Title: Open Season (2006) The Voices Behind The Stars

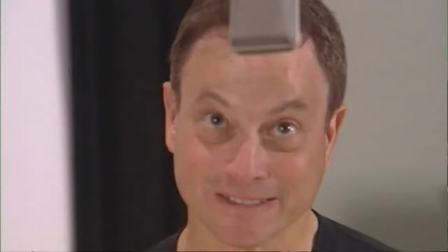And when he came in and started reading the role, he sort of approached it by stages and kept increasing it,
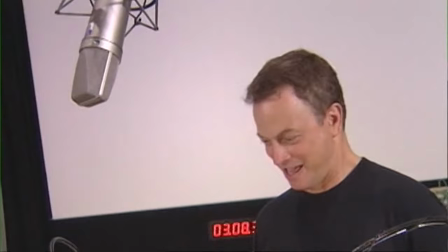until he finally gave a version that was really whacked out there. And he did this crazy laugh,
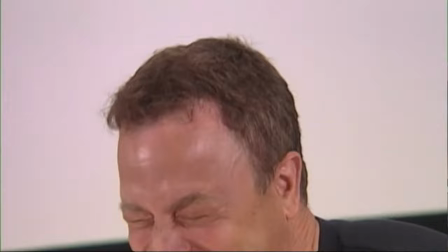and everybody went, "That's it." And he went, "You're kidding."
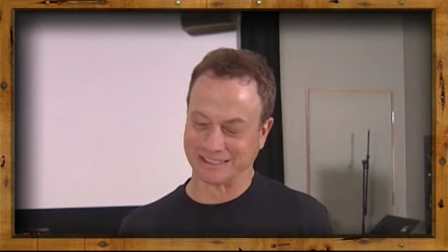You can say I'm in love, you can say I'm insane, but no one understands me like my darling Lorraine.
And the air guitar, I think, became more of a thing. Maybe I did it once, and then they came back and said, "Do that again. We're going to do that in this sequence now.
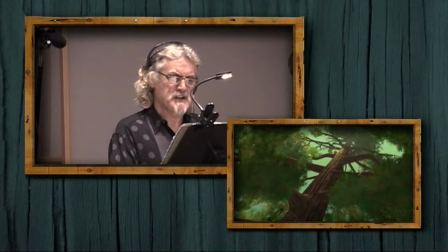We're going to add it and make it kind of a running thing for Shaw." It's a fun little thing, and I think a great way to intro the character.
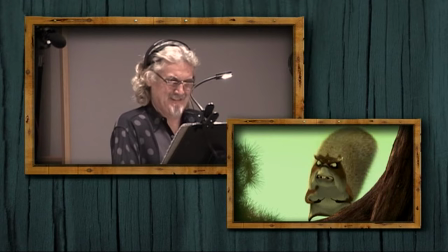This is McSquizzy's turf. because that's me. Nobody messes with McSquizzy,
We knew Billy just from Billy's voice and, you know, other roles that he's played.
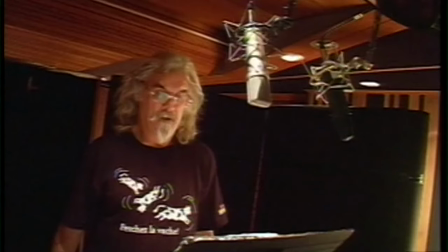And he reads, and it's the funniest thing. He doesn't even have to do too many takes. Somehow he is McSquizzy. The video tape your face as it's doing it, and they incorporate it in your character,
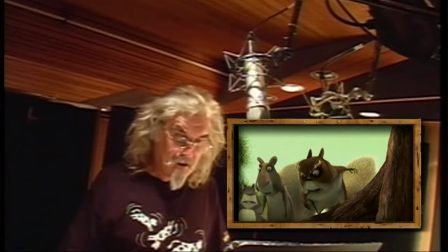in the drawing, your little idiosyncrasies that you have, you know. And it comes out, although you're a squirrel, it's got a wee resemblance to you, you know. And it's dead clever. I'm proud to say that I thought I was playing Riley, but it turns out I'm playing many of the beavers.
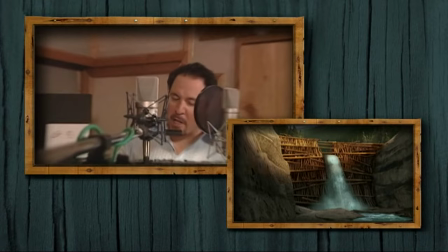Okay, ladies, this dam ain't gonna build itself. You owe two!
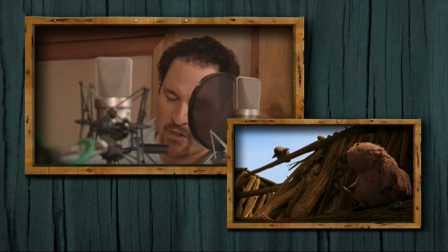I want you to cantilever that cedar on the bias down by the north end. You got that?
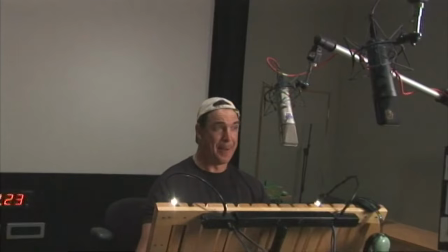The alpha of any herd that Elliot was from would have to be the most alpha of alpha males that possible, that that fit Patrick Warburton so perfectly. And I think early on they sort of decided that that was the voice for him.
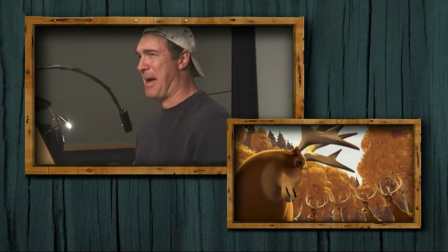Hello, Smelliot. I called him Smelliot.
I find it amazing how they make these movies and how they put it together. It's all in the creators' heads. And we have no idea what we're doing. They just hire actors that are willing to make absolute idiots of themselves in front of the microphone and just trust that it's meant to be in the film somewhere.
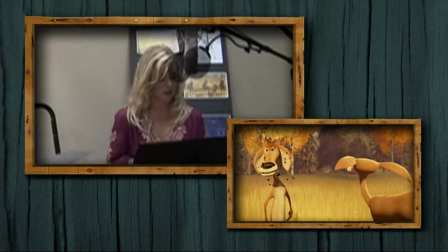Really? I heard you got hit by a truck.
I was amazed to see how the whole movie came together, because you just trust what the director tells you, what is happening in the scene.
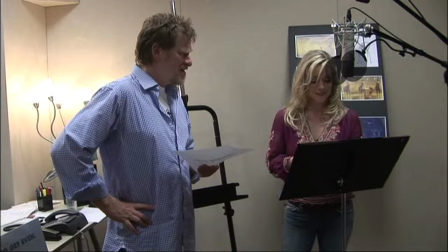You don't see anything. You do it all by yourself. You don't meet any of the other actors.
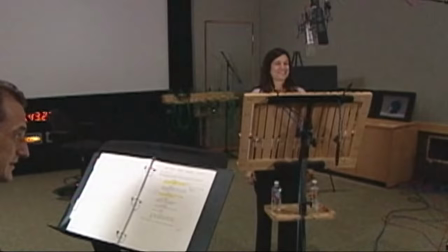And somehow the whole thing comes together because of their vision and what they always knew it was going to be mapped out as.
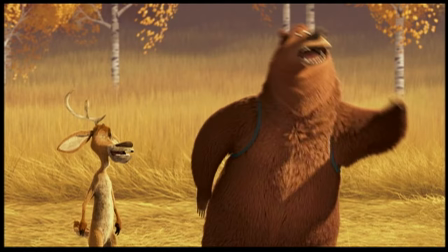When I look at the movie, you would think that me and this guy hang out. We know each other.
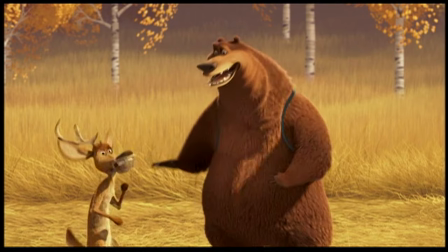We know each other's comic timing and everything else. So I just think, you know, that's just part of the magic that, you know, that production, you know, brings to it. Hi, how are you? You know, this is the first time we got a chance to meet, man. I'm so happy. And it's on film. There are people at home are watching it on TV. Hi, man. What's up, man? How are you, man? I'm good. Good to see you, man. You're really good in the movie. You're good in the movie, man. I had so much fun when we did that scene that we didn't do together. Yeah, for 3 years. That was amazing. For 3 years. Me and this guy for 3 years worked together, and this is the first time we met. Y'all got it on camera, right here, me and Ashton.